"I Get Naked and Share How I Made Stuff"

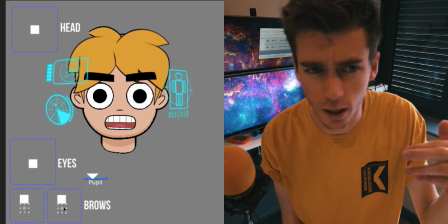766s
I'd have the up and down poses as sort of raising and lowering the eyebrows but then I'd have the left and right frame sort of adjusting the
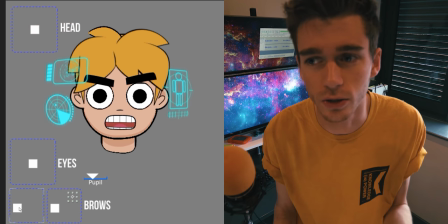772s
rotation of it so I could sort of tweak them and I rigged them individually so I could sort of raise one eyebrow and lower another and have a lot more freedom with it and sort of offset them a bit so they weren't perfect the whole time which I think gave it a little bit more flavor and then the mouth was probably the hardest bit of the head rig.
Who am I Hedwig? What am I?
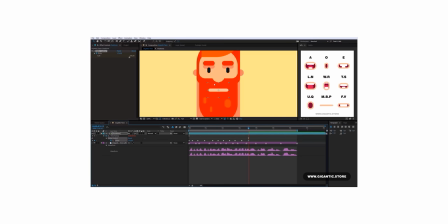793s
So I basically used gigantic slider mouth rig as sort of a base for mine and the way it's made is you have a composition with
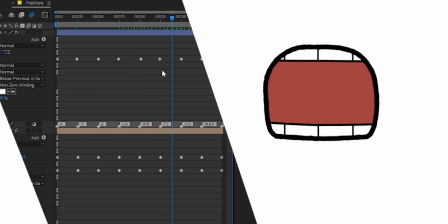801s
various mouth poses throughout it as you scrub through it sort of animates you attach a slider to time basically And so as you adjust the slider,
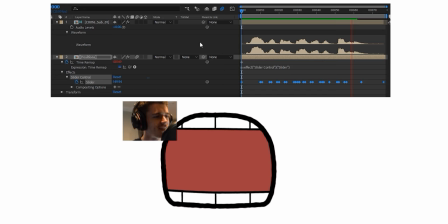810s
it adjusts what frame is being shown. And then from that, you can animate lip movement and then sort of add a bit more depth to it.
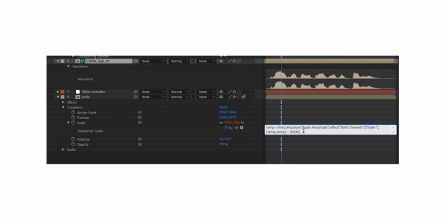817s
I then attach that to the audio amplitude. So when it got louder, the mouth would get bigger. It adds a tiny bit, but it's good. It's good. Isn't this a fun video? Wow. The pissing stuff. Pissing stuff was interesting. That was literally just a ball particle emitter, which I adjusted the position of it and then duplicated it a few times and offset the generation of the particles to get sort of like a more random sort of flow.
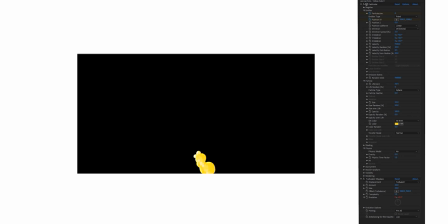845s
And it sort of made a stream with enough balls and sort of got that sort of gloopy, spacey water feel to it. The planet was a fun one to make and relatively simple, to be honest.
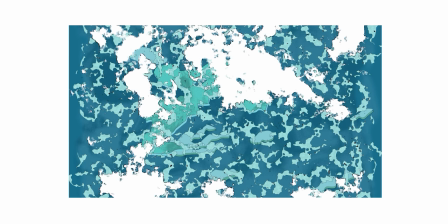855s
I basically just drew out some land using some shapes and then added some fractal noise for some ice and then just add an adjustment layer on top with the sphere effect and then you've got a planet and you can rotate that however you want and it's just oh it's beautiful and then sort
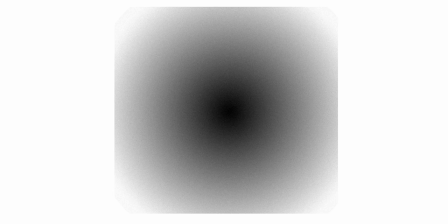872s
of um to get that sort of glow around the edge it was just a sort of a gradient with some noise on it which I could then animate as well to sort of get that sort of flickery effect. The spaceship is the only thing that actually uses 3D. I built the spaceship in cinema this is the first time I've ever used cinema so it went okay but the way cinema works is sort of that the shade
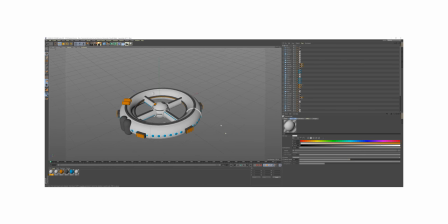891s
default shading it's it's got light to it so the way I sort of I wanted block color so I turned off the color in the materials and just set the color as the luminance and that way it was just one block color and then I could take that asset from cinema into artefacts adjust the camera how I wanted to get right for the frame pre-compose that and then I use find edges to sort of get that black outline just to get that sort of cartoony feel and then I guess the last thing to talk about is really just compositing it all together so I had all these assets and it was just compiled together in 2.5D really.
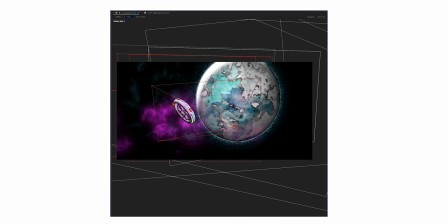920s
So the space scenes are the main ones where you can sort of see it. You sort of got these all these different layers to get this depth and then I added full action
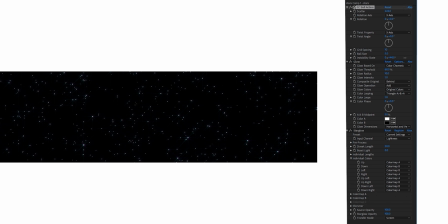928s
for the sort of stars in the background and also the little particles that are about. It's just a quick way of making 3D particles really. Then I just added in-camera effects to make it more cinematic.
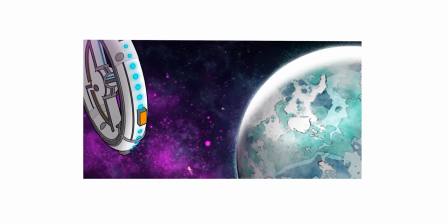940s
So there's a lot of lens flares like a lot of lens flares. I'd add in lens for sauce from around the edges and also some grain just a little bit seller on the end. And that's basically it. I hope you found this interesting if you actually stuck around till the end. Don't forget to like, rate, comment, subscribe, smash that bell!